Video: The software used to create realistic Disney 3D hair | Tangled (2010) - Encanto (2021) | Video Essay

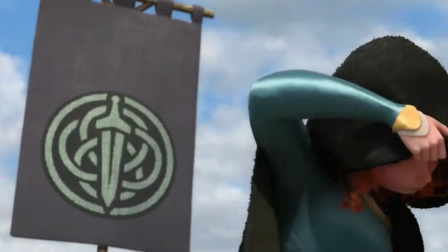[4:02]
For example, Pixar used a bending spring formulation created for Mirada's hair from the Pixar movie Brave by using discrete elastic rods.
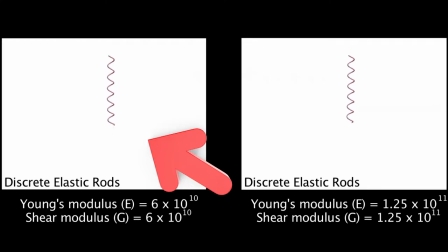[4:10]
As seen on the left, the strand of curly hair known as the core spring moves in a smooth bouncing motion. However, on the right, the curly strand of hair moves with a slight rotation as you can see by the bottom of the strand of hair.
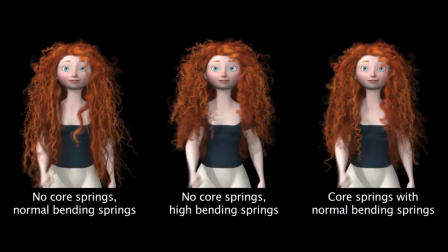[4:23]
The core springs add realism to the hair by simulating physics. You can see the effect by these three examples on the screen now.
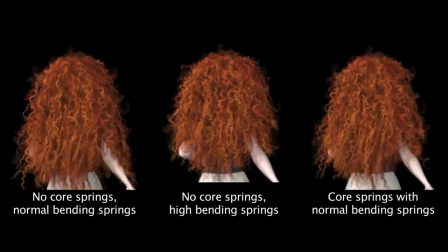[4:29]
The model of Merida on the left has no core springs, unlike the model of her on the right, who is equipped with them.
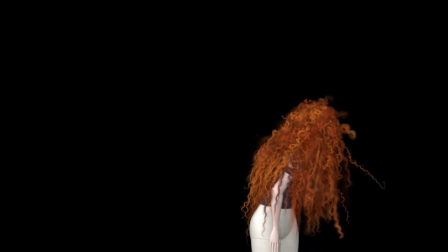[4:36]
And when acceleration is applied, the unravelling effect becomes much more apparent as seen here. But with the springs, her hair maintains its shape and acts just how the animators intended. Another piece of simulation software is called Quicksilver.
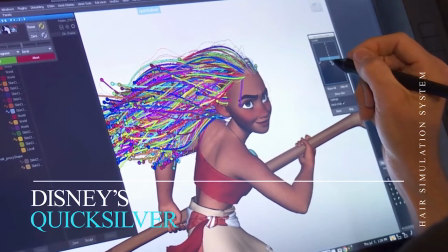[4:50]
Disney created a piece of software known as Quicksilver where controls are combined for easier grooming and rigging controls,
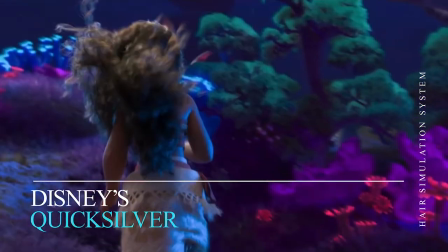[4:56]
giving hair that Disney choreographed look and making it more expressive.
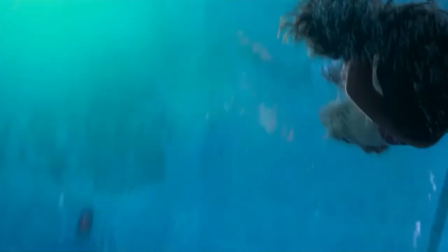[5:00]
Quicksilver was put into action in the movie Moana, simulating believable locks of hair that respond to the elements and movements around it.
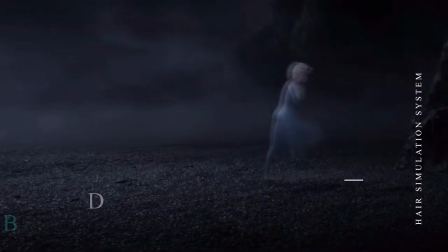[5:07]
While creating Frozen 2, Disney used a hair simulation software called Beast.
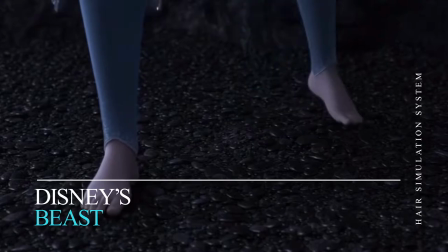[5:11]
Beast allowed artists to simulate a larger amount of hairs per frame much faster than Quicksilver.
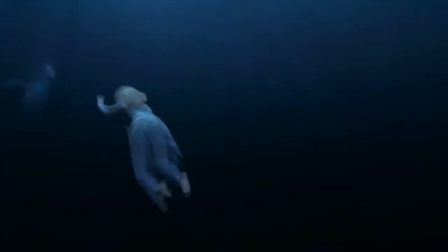[5:17]
With the individual hair count of Frozen's characters, Beast made it easier for the team at Disney to animate and maintain the character's hair.
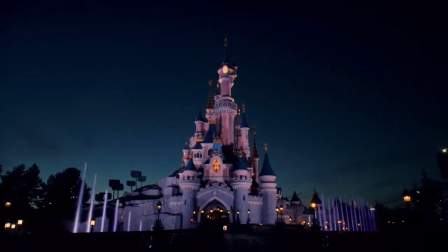[5:24]
The list of software and systems created by Disney seems to be growing after every major movie that they create.
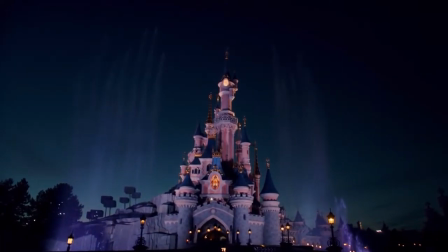[5:30]
Names of some other helpful tools used by Disney that I haven't included are X-Gen,
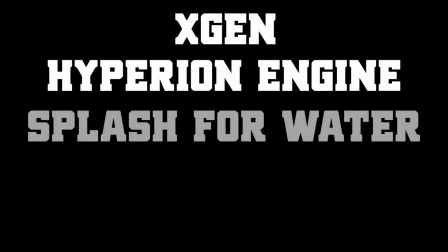[5:35]
Hyperion Engine , Splash for Water, Matterhorn and Swoop.
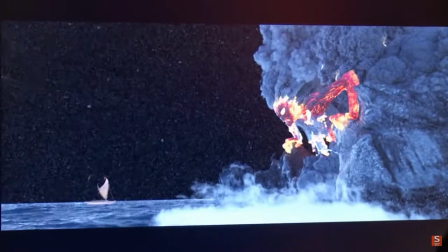[5:40]
These are other pieces of software that Disney used for the creation within their films to add realism to the characters and give it that cinematic look.
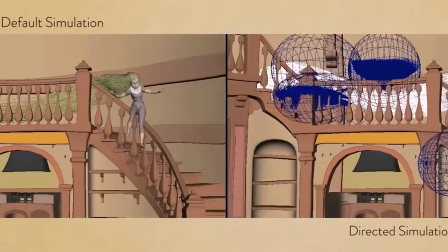[5:48]
Without all of these genius pieces of software and tools, Disney's digitally animated movies would simply not be possible.
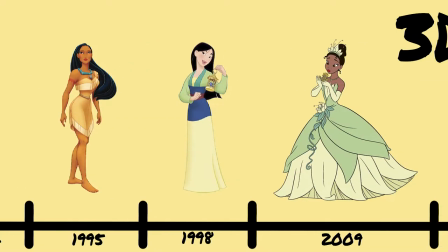[5:55]
With years of evolution and trial and error, Disney's digital toolkit has come a very, very long way.
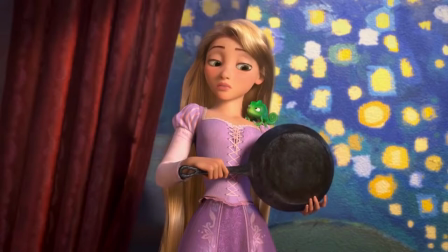[6:00]
From the early years of Disney with Snow White in 1937, to Disney's 2010 Tangled, all the way to Encanto created in 2021,
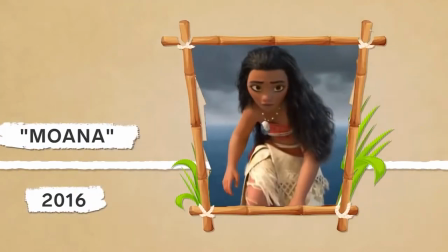[6:10]
the jump from Disney's analog movie era to the digital era of animation is quite apparent.
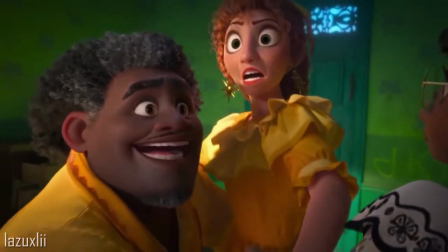[6:14]
Being more visually appealing and almost without any boundaries,
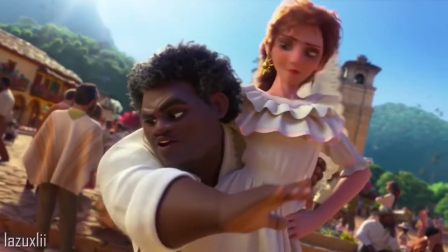[6:18]
Disney's digital hair and character design has become vastly more superior and enjoyable than the older designs created in Disney's analog days.
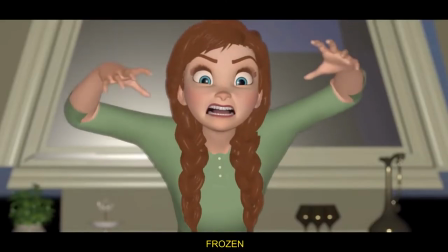[6:26]
I think it's safe to say that Disney won't be looking back and will continue to strive forward and tackle the digital realm of animation and character design.
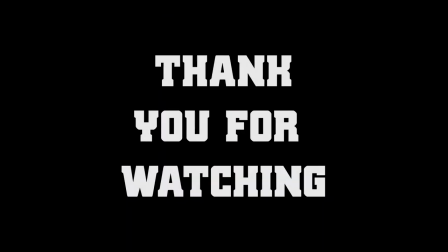[6:35]
Thank you for watching.